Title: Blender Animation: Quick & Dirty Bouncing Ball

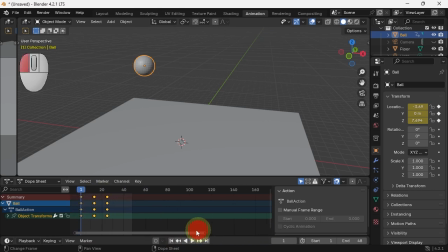[4:10]
Here we have the dope sheet and we see our keyframes. You can also zoom in here or just hit home to zoom in. Three keyframes. We want to change the interpolation.
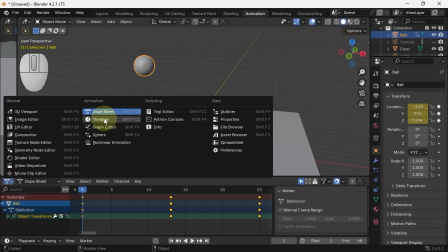[4:20]
The best way to do that is instead of the dope sheet to go to the graph editor.
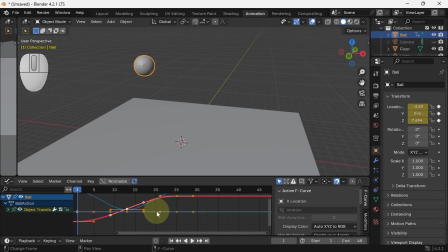[4:29]
There we see our curves. Hitting home to zoom in. I'm going to focus on the up and down first, the Z. So I'm going to turn off the other two. Again, hit home to zoom in. I'll make this window a little bit bigger.
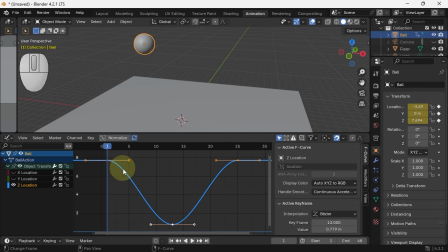[4:47]
And you see it nicely eases into the fall, but then it slows down before it hits the floor and then speeds up again, making this a nice ease in and ease out, which we do not want on a bounce.
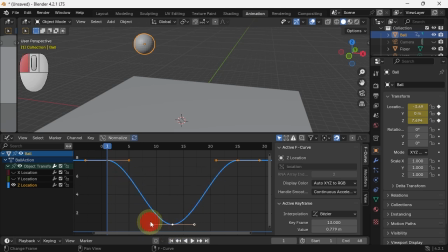[5:01]
It needs to hit it hard and then bounce back. We can make it hit hard by, oops, don't do all of them, just take this one, by adjusting this tangent. And now it will hit the floor hard, but go through it and then still seem to grace it.
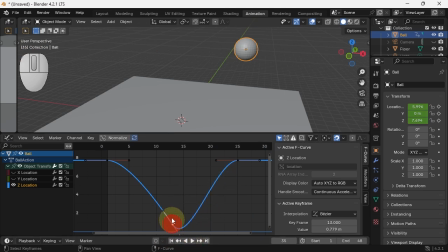[5:20]
We need to break the tangent here. In order to break the tangent, I'm going to hit V to make the handle type free. Now if I,
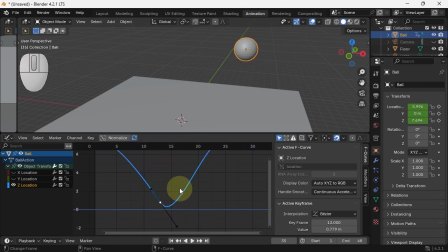[5:38]
and you can navigate the window just like you do the 3D window, so middle click lets you move around. I'm going to grab the other handle now and see it only does that one. They are now free. They are no longer linked.
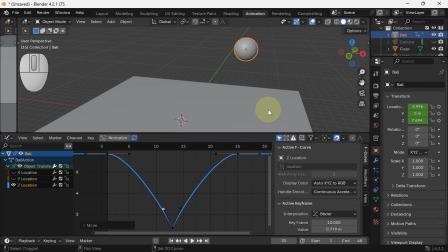[5:56]
So, home to show everything, going back to the beginning, hit spacebar, boom. It's now much more of a bounce when we have these sort of evened out.
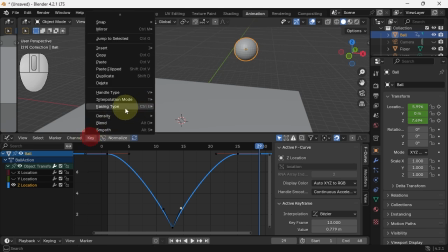[6:09]
So, V lets you adjust the handle type.
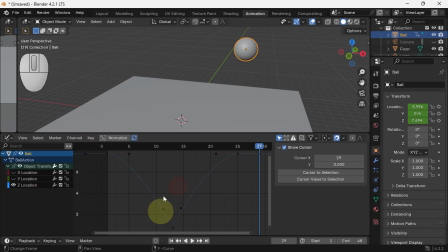[6:17]
It's still not quite right. Why? Because the X movement seems to be off. Let's look at the X movement. Let's look at the entire curve, home. It also eases in and out.
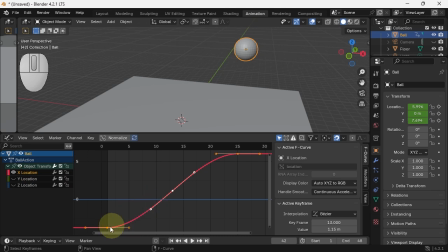[6:35]
That does not make much sense. It should maybe be linear.
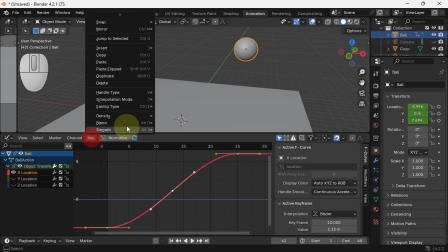[6:38]
So take our X location and we can set the interpolation type to linear.
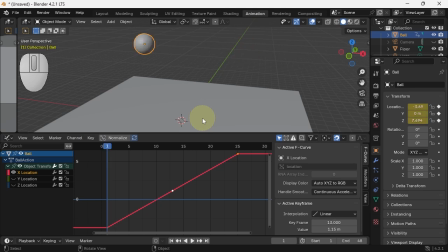[6:46]
Let's see what that looks like. Better. When you set it to linear, you no longer have control over the interpolation. It just goes evenly from one to the other. We can also, and adjusting the
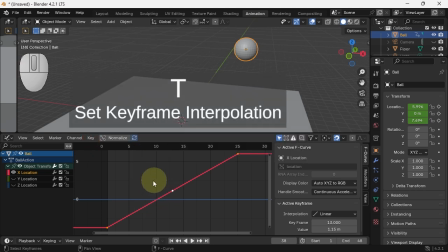[7:06]
interpolation type is T, and I remember that because T is a tangent. T, I'm going to set it back to Bezier, and I'm going to just manually make it move linearly.
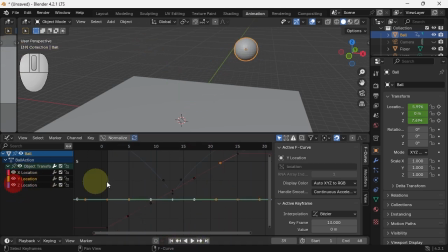[7:26]
The Y location doesn't have any animation, so looking at all of them together now, I do have a basic bouncing ball.
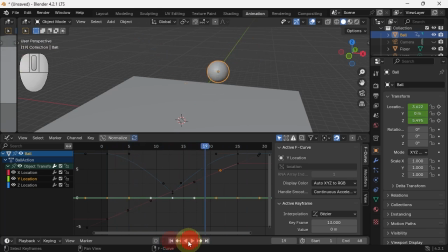[7:39]
Next would be to add another bounce, to add some squash and stretch, and maybe to add rotation, but the basic bounce is there.